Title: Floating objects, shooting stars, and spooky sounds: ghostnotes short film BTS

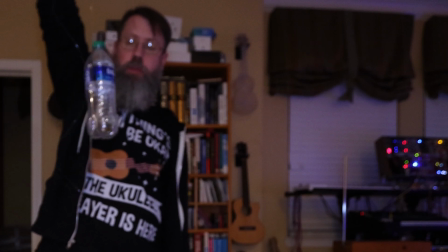[8:18]
So I did end up using a little bit of a bit of a water bottle.
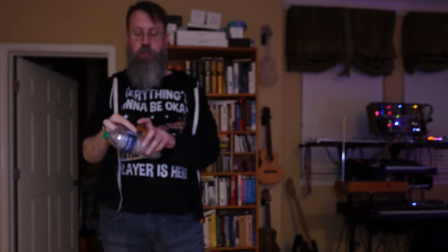[8:23]
Just cut it up, and the fishing wire just moves really smoothly through one of the grooves in that.
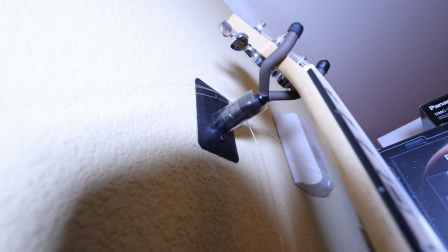[8:30]
So just taped that little bit of plastic water bottle on to the hook there,
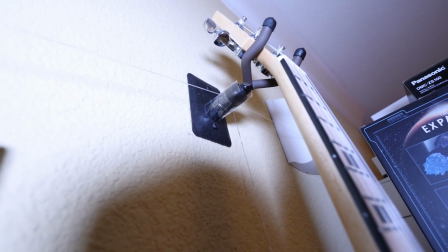[8:35]
and then these fishing wire moves really smoothly over that, able to get things to move pretty nicely.
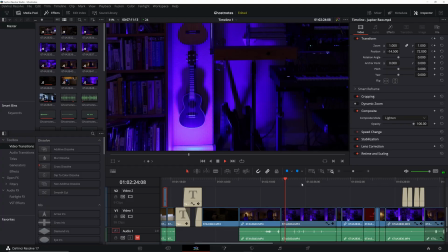One on the bottom just starts shaking, then we zoom out, pan over a little bit.
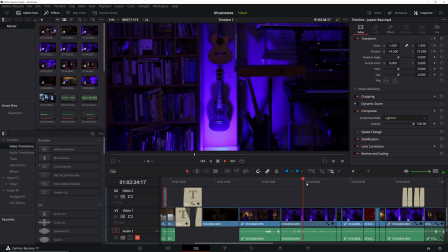[8:53]
This is all just digital zoom here. See the one on the left on the bottom moving around, and then I think the one that came out the best is the one just above it. You can actually see kind of floating up. Couldn't quite get them all to move quite that nicely, but it's still a pretty cool effect.
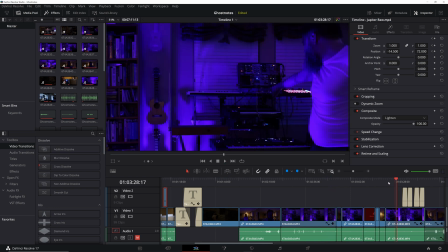[9:13]
Next up, we got the talking synthesizer. So going up to each of the instruments, touching it here, and synthesizer gets kind of mad there.
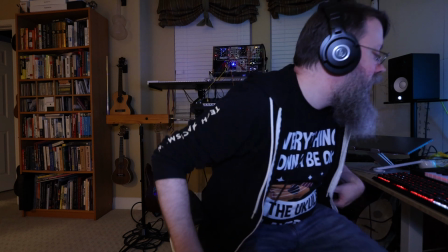[9:24]
So this is just a vocoder. This used the Arturia Microfreak.
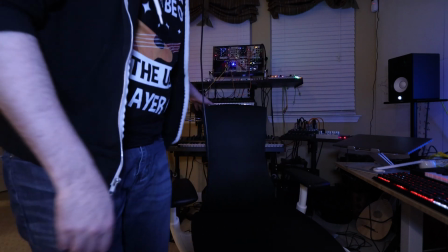[9:30]
Works out pretty well. You can totally do this in software as well.
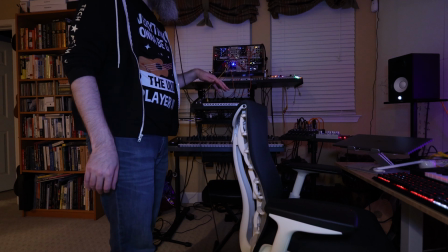[9:33]
You basically play notes on it, speak into it, and it kind of uses your speech to modulate the sound.
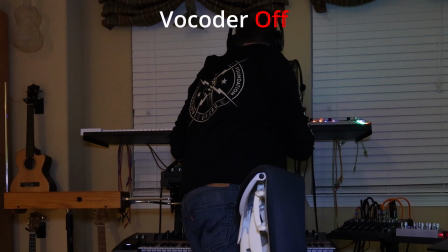[9:41] We're alive now. Don't touch us. We're alive now. Don't touch us.
or any little melody that you want to play.
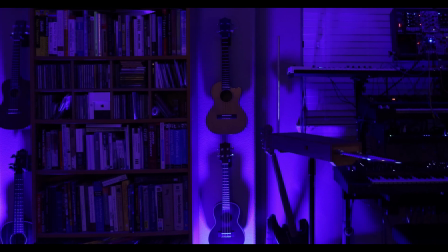[10:00]
Then we got the spinning theremin.
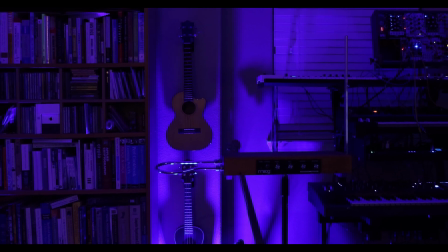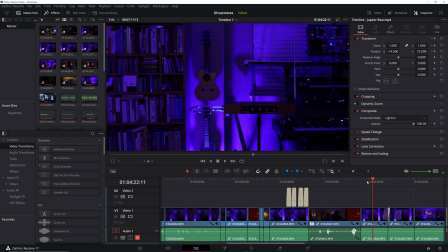[10:09]
So this again is a fishing line special. So just got it attached to kind of the up and down antenna that you use to control the pitch on the theremin. Just pulling that on the stand and it spins around. This one you can actually kind of see I have this digitally zoomed in, and if I undo that,
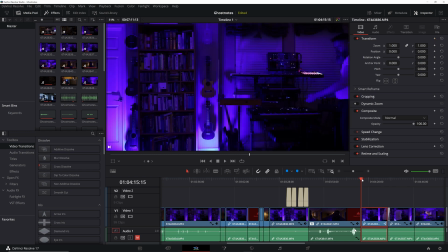[10:29]
you can see the man behind the curtain pulling that.
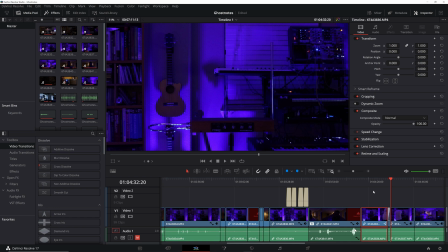[10:42]
So this one, the fishing line did show up a bit in this one. I actually ended up doing a bunch of work editing that out.
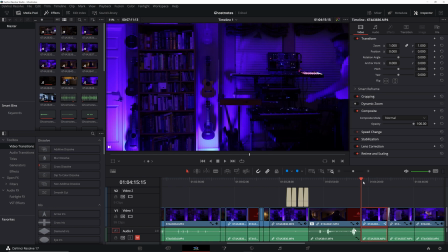[10:51]
If you saw the original version at the film festival, I had not done that yet, so you could probably, if you look closely at least, you can see the line kind of catching the light there as I pull it.
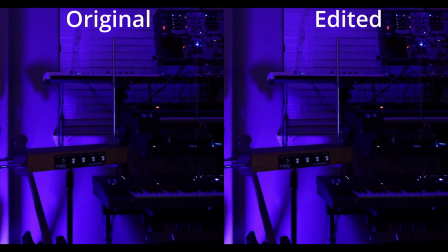[11:02]
But went through and kind of cloned that out here, and it's pretty hard to really see that in the final version.
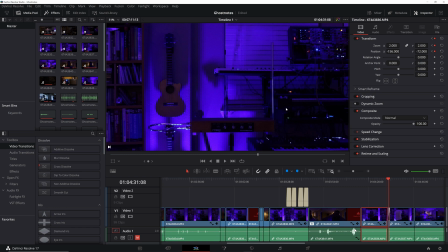[11:11]
Then we got another quick edit here as I go from pulling the theremin to walking into frame. So just cut out a little bit of time there that it took me to get in position.
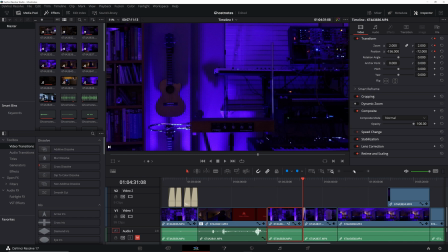[11:23]
Here the lighting was changing a little bit, so I actually used a crossfade here just so it's not so obvious. You can kind of see the like the keyboard on the right getting lighter and darker,
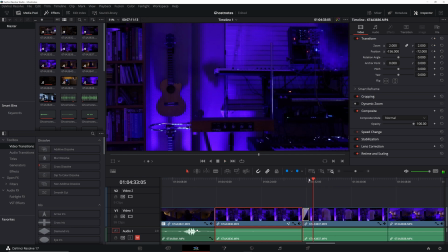[11:38]
but with the crossfade it just kind of happens so gradually you don't really notice that too much.
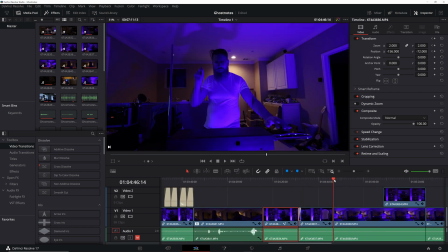[11:45]
And nothing too special about the actual theremin playing here. Though I am really happy with the lighting, how that came out. Love the shadow showing up on the ceiling. Very very ominous and magical there.
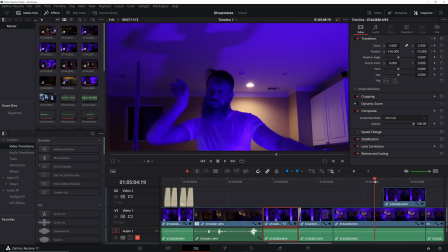[12:00]
I do have to admit that this is fake Movie Magic theremin playing.
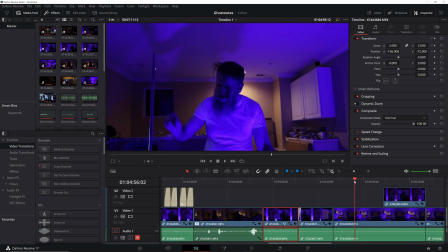[12:06]
So theremin is actually surprisingly hard to, or maybe not surprising, but very hard to actually play. So I actually faked this on a synthesizer.